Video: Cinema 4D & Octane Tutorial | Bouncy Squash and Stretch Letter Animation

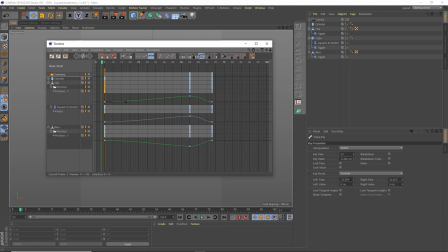1115s
What I'm going to do is change the the timing on these slightly so I might just change this to something like minus 14 you need to actually do this for all of them because we want all of them to do it at the same time so we want to make sure that all
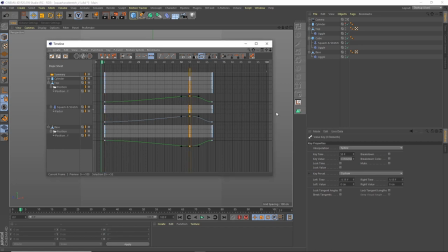1132s
of these are the same. I select all three of these rather than being minus five I'm going to change this to something like minus 10 and see that gives us this kind of smoother
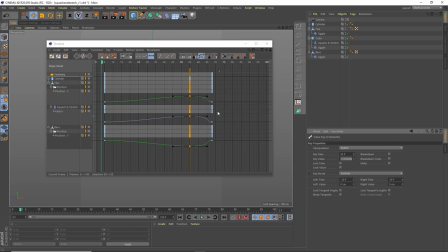1143s
ease here and then it gives us this sudden kind of ease off and sudden jolt back down with these ones they're what 3.2 i'll probably just change them to something like minus three we've got just this sudden jolt
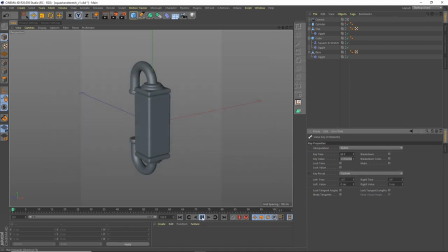1157s
back down so let's see what that looks like pulling up slowly and then bang goes and then that gives us that nice little sort of squish out at the end.
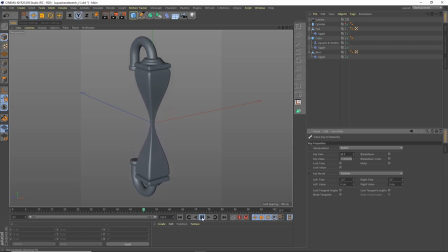1173s
Next we're going to take a look at the materials and rather than going over all of the materials I just want to cover the kind of jelly-like material that's in the middle and how the lighting is used to affect that material. So we're going to look at that next. You can look at my other tutorial if you want to see how I do some other kind of simple color and metal materials but this one
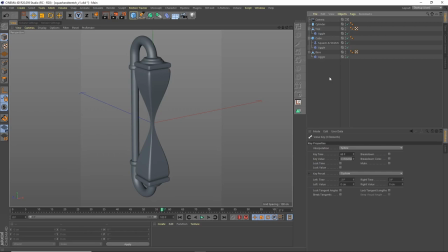1193s
specifically I think it's that kind of jelly-like material that most people are interested in okay so now we're at a point where I can just talk
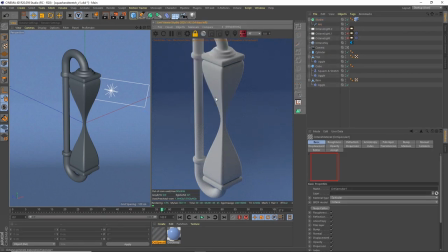1200s
about this material okay so let's um create a new specular material drag that onto this cube and
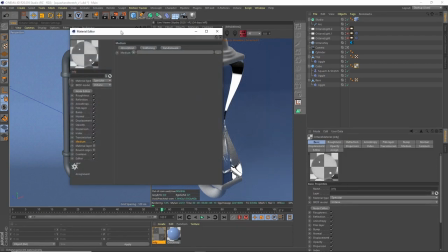1211s
go into the settings all this um jelly I just put the roughness up a little bit on this every
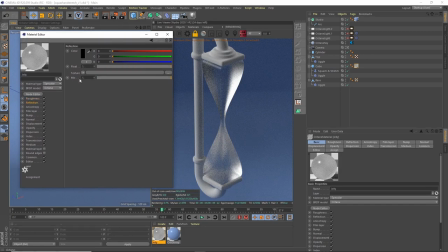1219s
point one that's affecting that already the reflection we don't want that much reflection I'm just taking that right down to 0.3 all these settings are left the same and then under medium we want to add a option
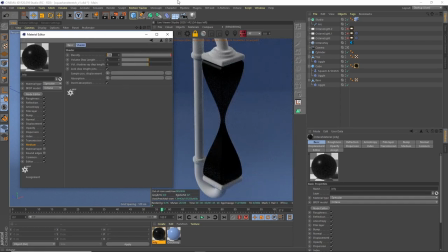1238s
we're going to take this density right down to 10 i'm going to leave this volume step length of four and under absorption we're going to add rgb spectrum and i had
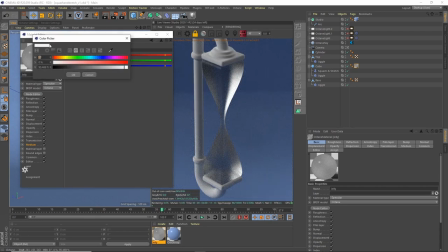1253s
this kind of purpley color and i've written down the colors so 278 89
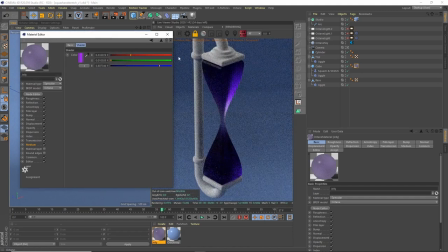1259s
91 okay so that's basically the material right
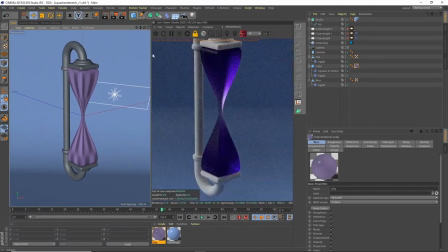1264s
so it's pretty pretty simple pretty straightforward when you look at it like this it doesn't look like it's doing that much it's affected a lot by the lighting so if i turn
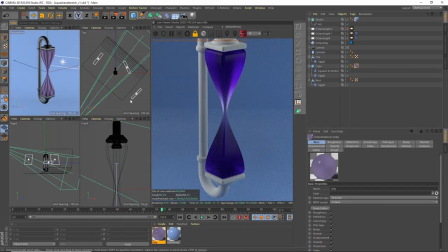1275s
these two lights on these are two wide lights at the sides of the screen let me go into
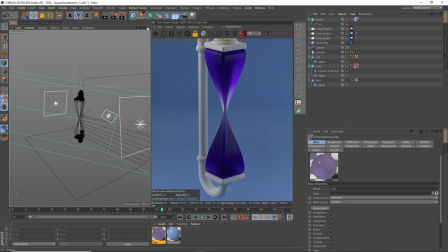1286s
you've just got a square white light here and a square white light there and you can see the the light is that absorption is allowing some of the light through but not all of it but we've got this whiteness to it now the only difference is got another light that is here which
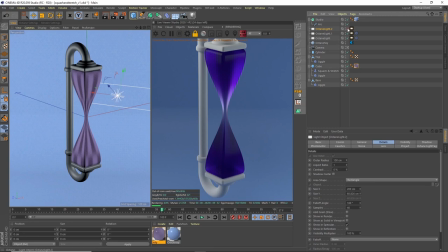1302s
is actually sitting behind the object turn that on that brings in this
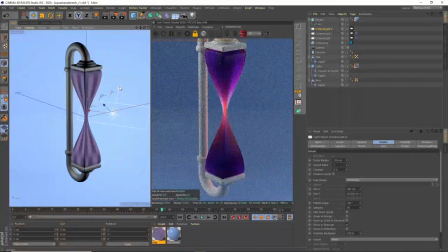1308s
pink put it in the center that's what is actually giving us this other tone this lightness and what that is is an octane light but i've turned the temperature down so temperature is usually about six and a half thousand i
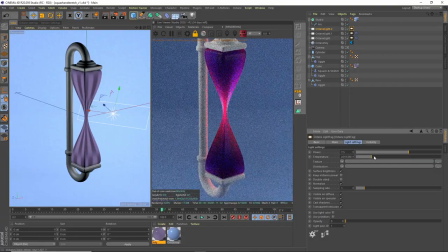1323s
think um if we turn this right down it gets more and more red then we go more blue we go the more we go up this way i've turned this right down and it's that red shining through when it's thin it's obviously it's just sitting right behind it and the way um that
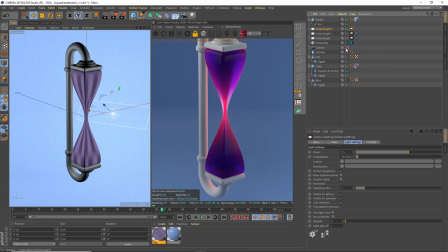1341s
you can't see that is if see down here under the light in the light settings you've got opacity and you can actually turn that on or off so not like in the real world we can't do that but in 3d luckily we can make a light go invisible